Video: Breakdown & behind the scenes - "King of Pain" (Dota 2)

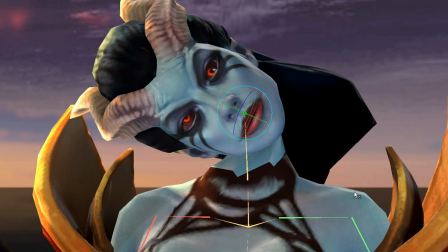(12:25)
Interesting results? Although it's a bit troublesome, there's a way to filter the offending axes out.
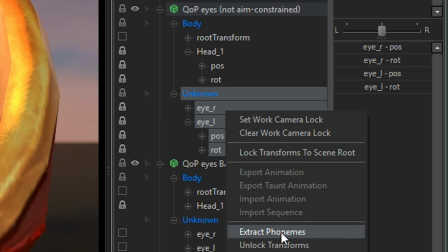(12:32)
By using a second copy of the eyes, locking it to the first, then unlocking those transforms as a way to bake the final constraint data onto itself.
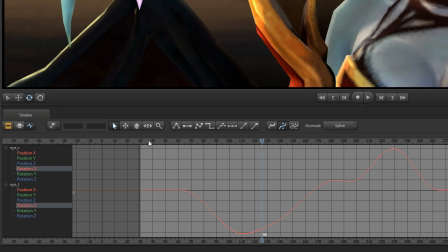(12:41)
Then the graph editor can be used to zero out the data on one axis.
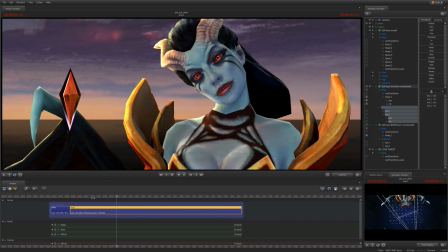(12:46)
It's not a perfect solution, and it's definitely a gross hack, but much like how simple patent glint on the eyes makes a lot of difference,
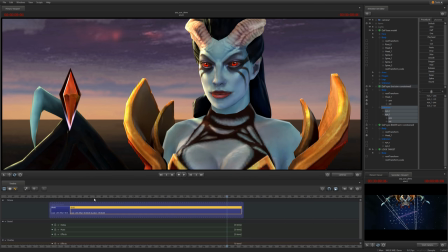(12:53)
being able to have actual eye motion is an enormous upgrade, even if it's sometimes a bit off.
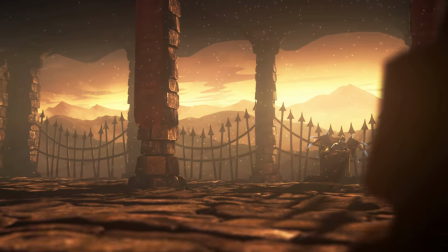(12:58)
To further prove my point, check out the difference it makes on the intro sequence.
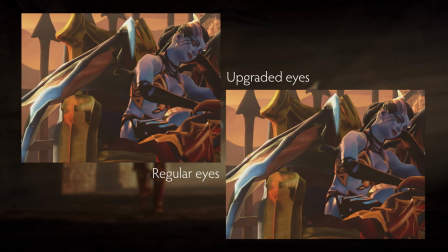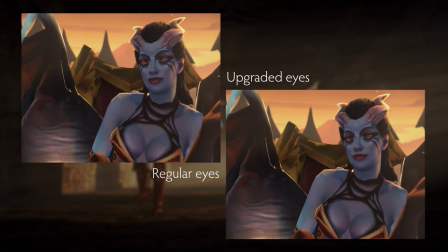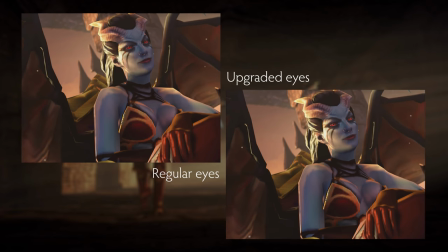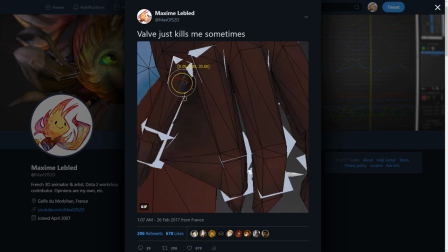(13:21)
Unfortunately, there was nothing that I could do at the time about her hands.
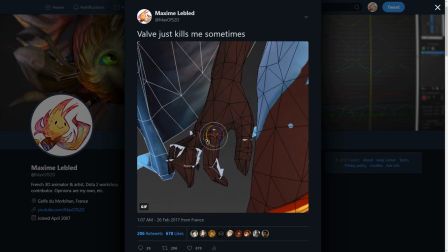(13:25)
I discovered a solution while making my TI7 short film, but I'll talk about that in the behind the scenes video for that one.
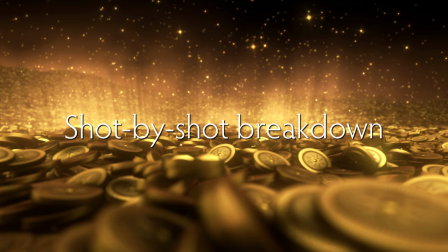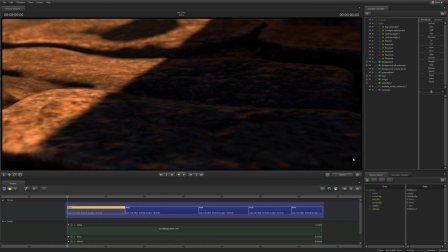(13:39)
It's time for the shot by shot breakdown. I'll be, well, breaking down every shot into its individual components in SFM,
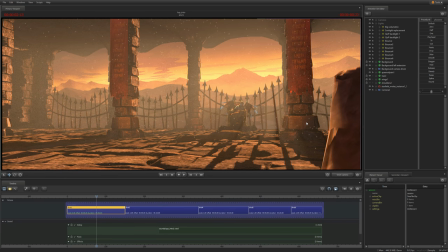(13:48)
so you can get a good look at the nitty gritty sleight of hand tricks that are happening.
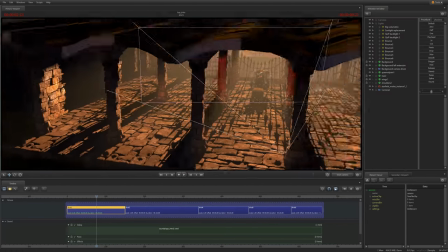(13:53)
I'll also be showing you every shot from alternative camera angles, so you can see how beautifully everything falls apart when you do that.
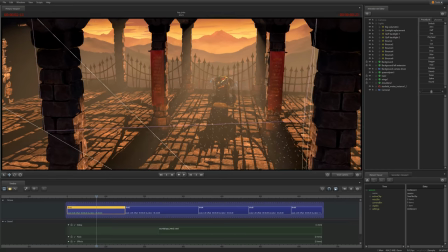(14:01)
And of course, I'll be providing commentary as the video goes on.
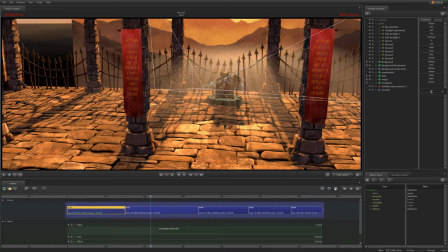(14:05)
My original plan had the video split in three kind of parts, the introduction, the hallway, and then the fight.
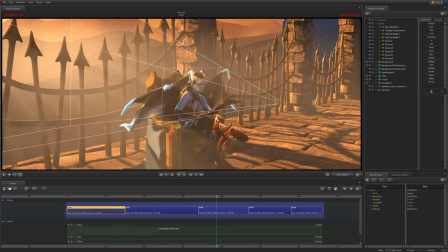(14:10)
Then again, my original plan also had the video be a minute than 20 seconds long, so...
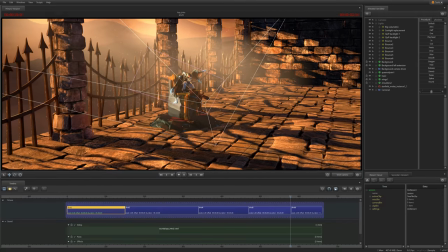(14:17)
Well this is the first section, the introduction. I wanted to pull off a bait and switch with the king.
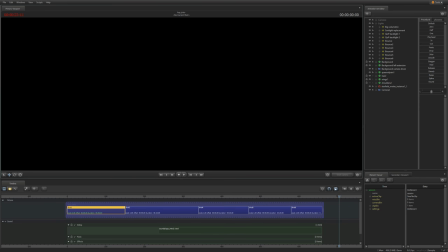(14:22)
This is also why the video was initially called, What if Queen of Pain won the Arcana vote.
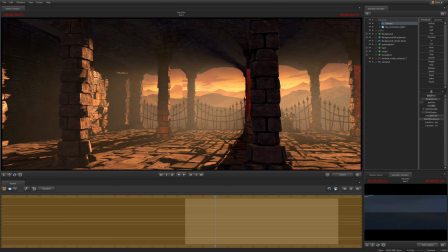(14:28)
I wanted to trick people into thinking it was going to be about her.
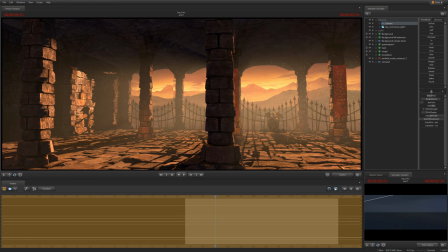(14:32)
Unfortunately that didn't really work out because people thought I was seriously making a case that the king should be the arcana.
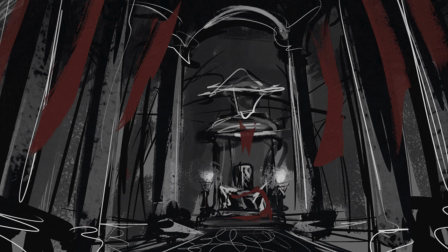(14:38)
Anyway, my regular partner in crime, Alexandra Curran, whose work you have already seen in my previous short, came back and knocked it out of the park more than ever.
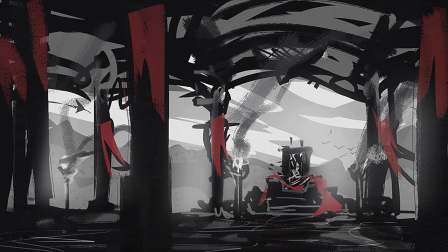(14:46)
I knew I wanted to have the queen talk directly to the viewer from a throne room, and after a lot of research and discussion to narrow down my goals, we started iterating on a concept.
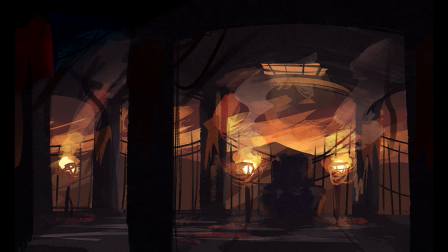(14:56)
Then she did some color keys and I settled on the sunset-ish orange one in order to contrast with her blue skin. It also offered a much easier source of lighting to manage than torch fire, which has to be omnidirectional and that's very tricky to make in SFM.
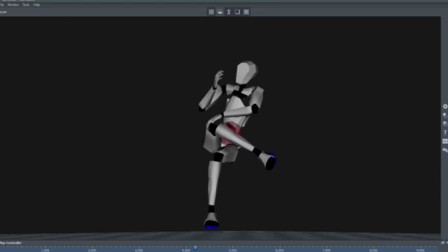(15:11)
The dialogue was spliced from existing lines and it was motion captured. Yep, I acted that out in the real world. Well, I'm not too happy with how some of the arm motion came out, but all in all, it's serviceable. Something I forgot to account for is that my chair is not as wide as the throne,
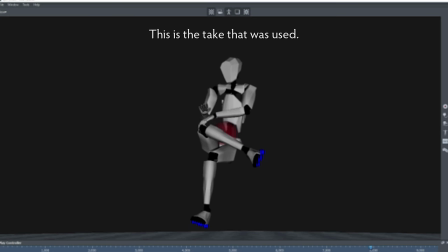(15:30)
and I couldn't adjust the animation too much, so the throne's armrest had to be adjusted to meet me halfway, almost literally speaking. Then, as you'd expect, the mocap was heavily animated over, by hand.
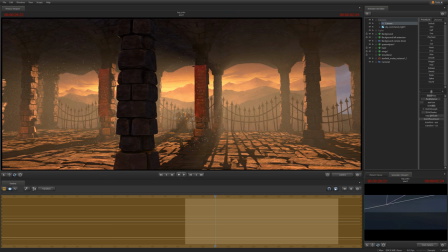(15:43)
This environment set is made of the same pieces as the hallway later on, except for the bit that stands out the most, the pillars and arched ceilings.
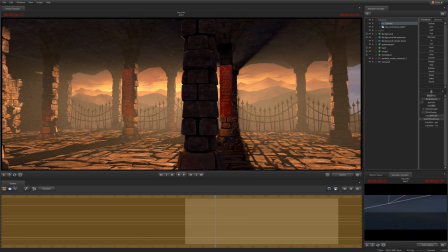(15:51)
The idea is that this place is some sort of dungeon where, perhaps,
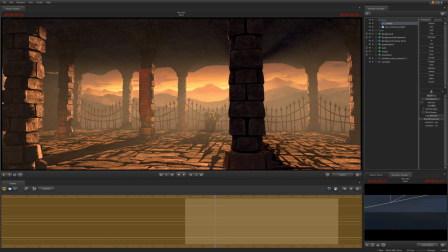(15:56)
brutish mobs took as a stronghold, maybe with Wraith King as their leader.
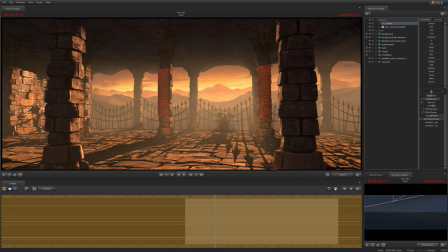(16:01)
The thing about this movie is that I really wanted to push my limits and go ham on what you could call worldbuilding,
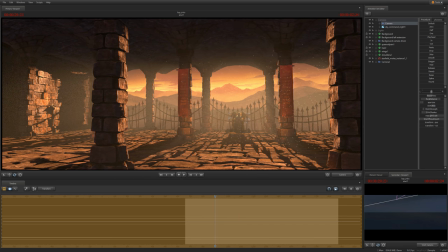(16:06)
so none of this is a typical Dota scenario and it doesn't take place in the Dota map or anywhere near it.
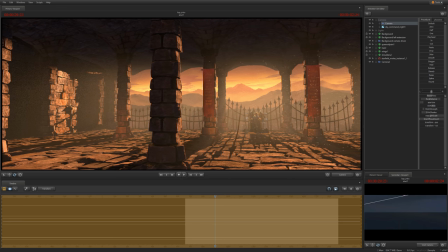(16:12)
So all environments in the video are custom made, but some are more than others. The front room and the hallway are 100% original assets.
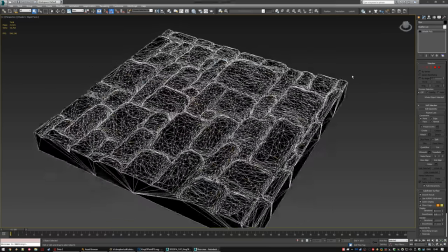(16:20)
The models are all very high poly, they're pretty much just decimated out of Z brush and not retopologized.
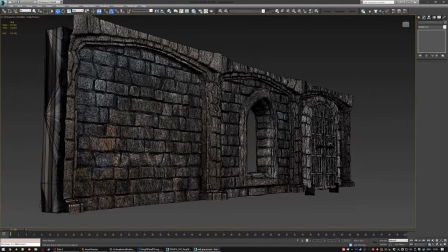(16:27)
Not only because it's a movie, so performance doesn't matter to an extent,
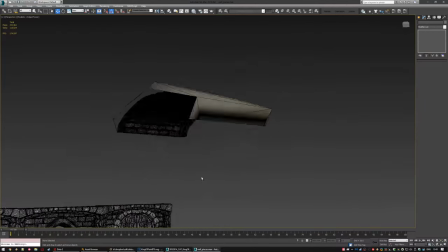(16:31)
but also because having all this detailed high poly geometry allows the low key grazing
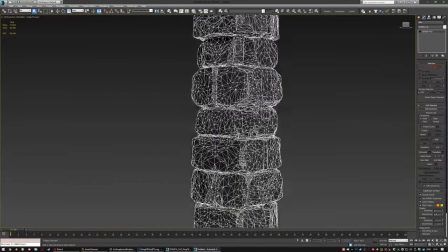(16:36)
angle lighting to actually get caught on the edges of all this stone.
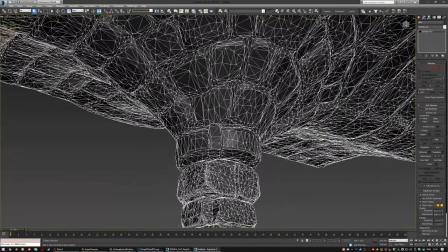(16:41)
Which looks pretty nice.
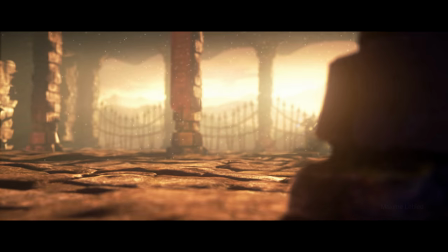(16:44)
Unlike my previous shorts, I didn't use skydoms in any way, but only cards, because they're far easier for Alexandra to make. This makes things a little bit less flexible on my end, but it's a worthwhile trade-off. In this case, I wanted to fit the background mountains in a particular way,
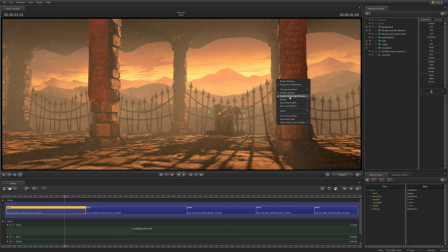(17:00)
get the largest peak aligned with the throne, so I used the pillar over there as a way to hide the seam between the card and its flipped copy.
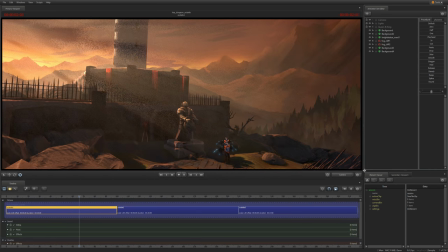(17:07)
I am doing this sort of trick in a lot of instances, and if you keep an eye out,
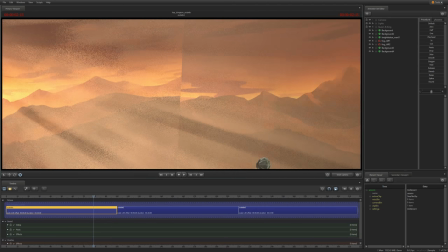(17:12)
you'll keep seeing me putting conveniently placed props that reach to the top of the frame. Here's the problem though.
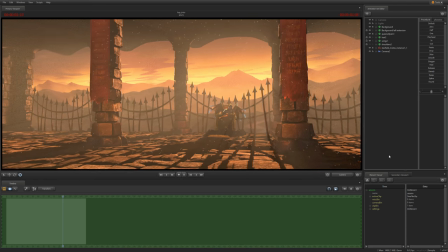(17:19)
For lighting reasons I've mentioned before and will mention again later, the far clipping plane of the camera, that is to say,
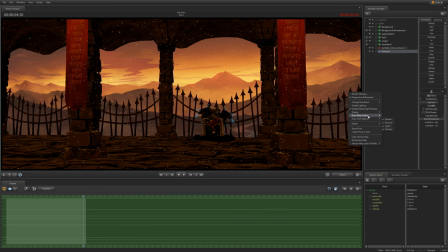(17:25)
the maximum distance the camera can see, the far as that value, needs to be as short as possible.
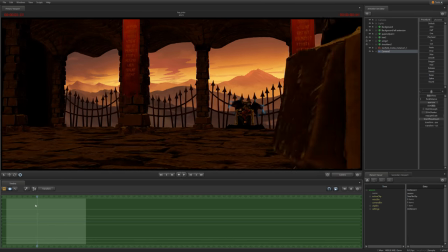(17:31)
Therefore, the cards are really sticking to the cliff's edge of this room, so you can tell it's a backdrop.
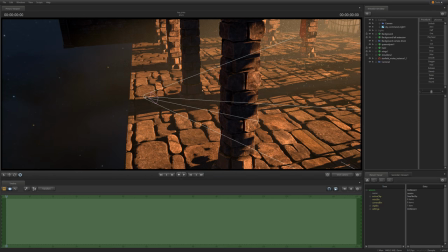(17:36)
How to solve this? By making the cards move the exact same as the camera. In a way, it's akin to the motion matching that old-school special effects artists had to do.
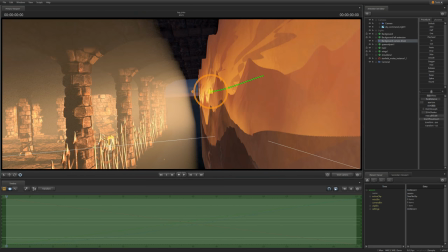(17:45)
But here, it's much more simple. I create a copy of the camera, and, without touching its motion data, I move it so that its first frame matches the location of the root of the card set.
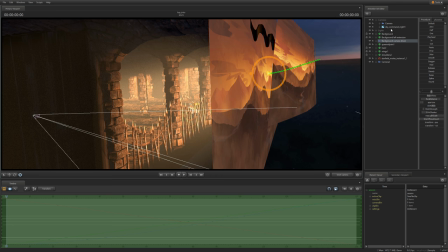(17:54)
The second card, the copy on the left, is locked to the root of the first one, therefore, they move as a set.
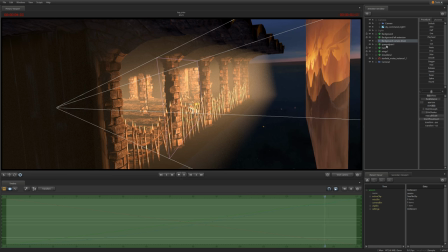(18:00)
Then that root is locked to the movement of the copy of the camera, and there we go, it looks just like a regular, infinitely far away backdrop. up.
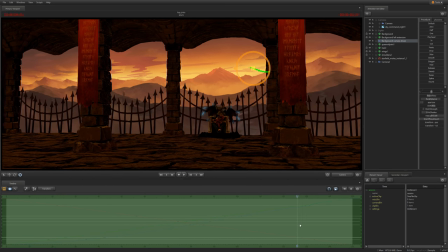(18:08)
Obviously, all this motion transfer has to be done once the motion in question is final. Let's talk about the lighting setup in this first shot.
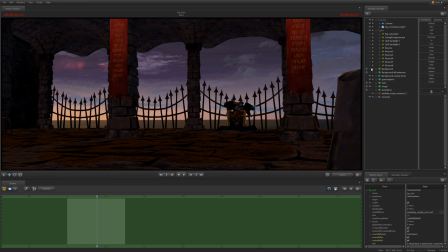(18:15)
As every set for this movie is custom made, tweaking the global light settings from scratch was a necessary step.
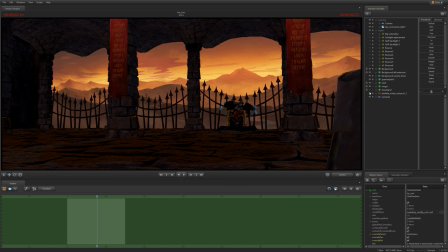(18:21)
Here, the light itself isn't used, but the ambient and specularity are. Every other light is an SFM spotlight.
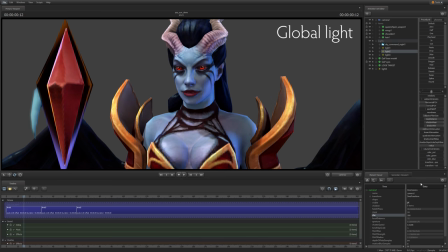(18:27)
Now, for a quick reminder. It's usually better to use the global light source for everything whenever possible, because it's the only one that has true control over how the heroes are shaded.
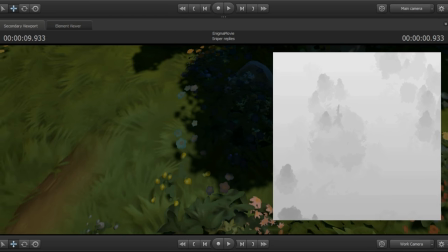(18:36)
However, the shadow map will wrap itself around everything the camera can potentially see, so its accuracy drops off near exponentially with distance covered.
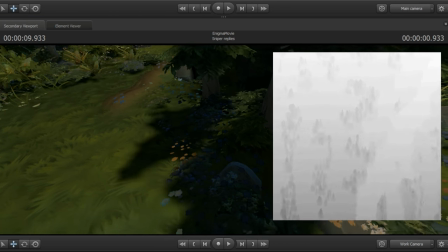(18:45)
SFM lights are also much more flexible, you don't have to go in the Hammer map editor to edit their properties, and they also can be a real light.
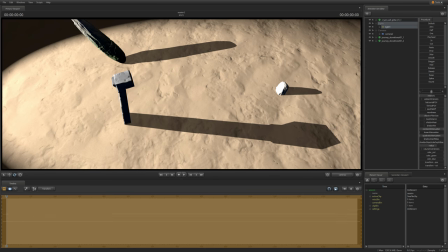(18:53)
That is to say, you can give lights a disk-based radius, so that they don't occupy a single infinitely small point in space, points, giving you true soft shadows.
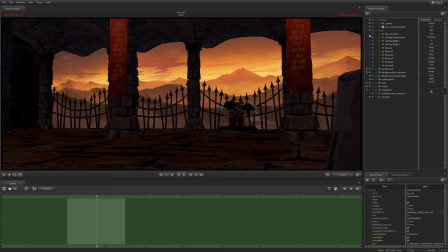(19:03)
The biggest thing to know here is that I decouple the light that casts shadows and the light that casts volumetrics. The reason for this is, I want the volumetrics to be nice and sharp, but the shadows should be reasonably softened with distance. This can't happen if I don't separate the two.
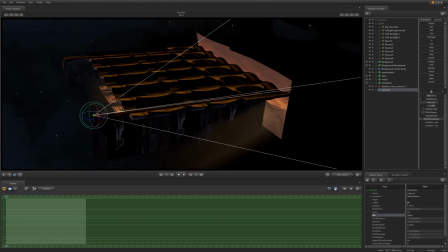(19:18)
Those two lights are very far away from the scene, and have a very low field of view, one degree vertically and a bit more horizontally.
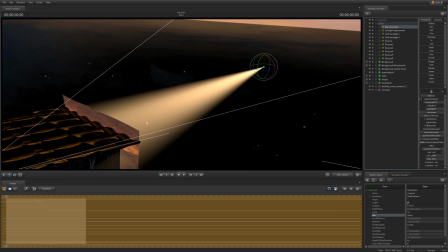(19:25)
I want to ensure that they don't cover the outside of the scene too much, and really maximize the resolution of the shadow maps that way.
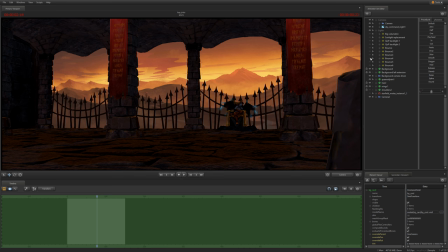(19:32)
Then, I have a few more lights, carefully placed and tweaked to fake radiosity, that is to say, the way light bounces off the ground and onto the rest of the room.
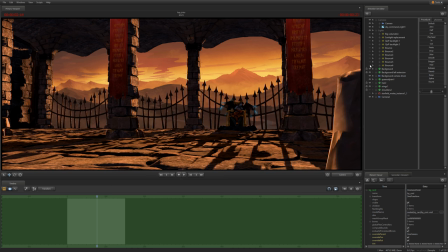(19:40)
And then, a few more lights to highlight Queen of Payne's silhouette. Hey, you see those dust motes?
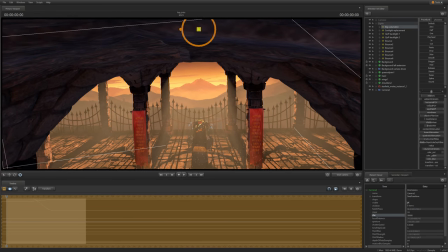(19:47)
They make a comeback in greater numbers later on. Much greater numbers.
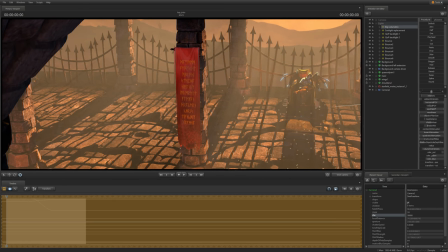(19:53)
I hope you're ready for that. By the way, the lettering on these banners is legible.
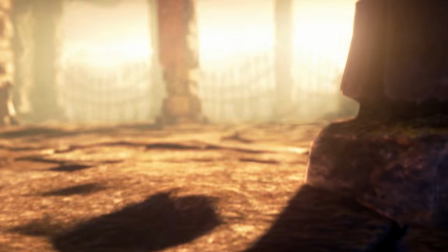(19:59)
Can you figure out what it says? Last thing about this first shot, and also a bit of an SFM lesson slash reminder when I'm at it.
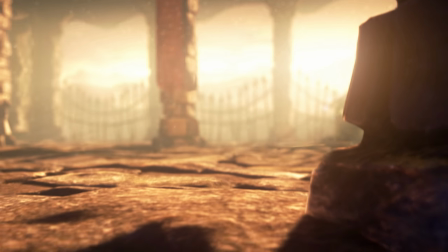(20:07)
Here, at the beginning, you see an exposed change as the camera adapts to the brightness of the sunset flooding the room.
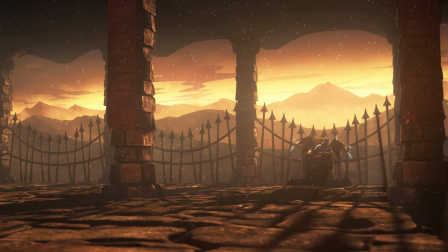(20:12)
Whereas this could be done directly in Source 1 SFM, this is all done in post here, because the Dodo 2 rendering pipeline is not built with HDR in mind.
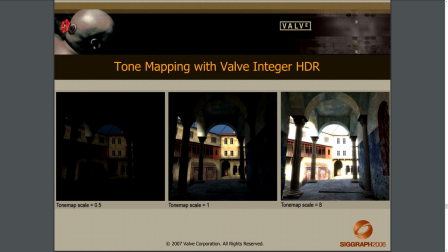(20:20)
If something is pure white, in Source 1 SFM, there is still lighting data that exists beyond that peak white point, to really represent just how bright it is.
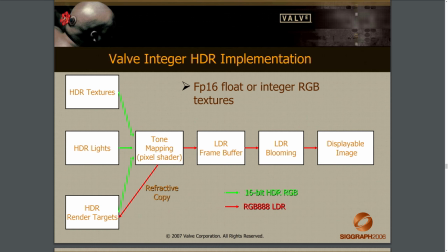(20:28)
While it may not be directly displayed to your screen, it's still stored on the back end.
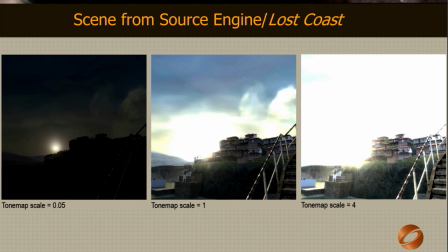(20:32)
And before I can explain the difference with the Dota 2 SFM, let me explain what progressive refinement samples are.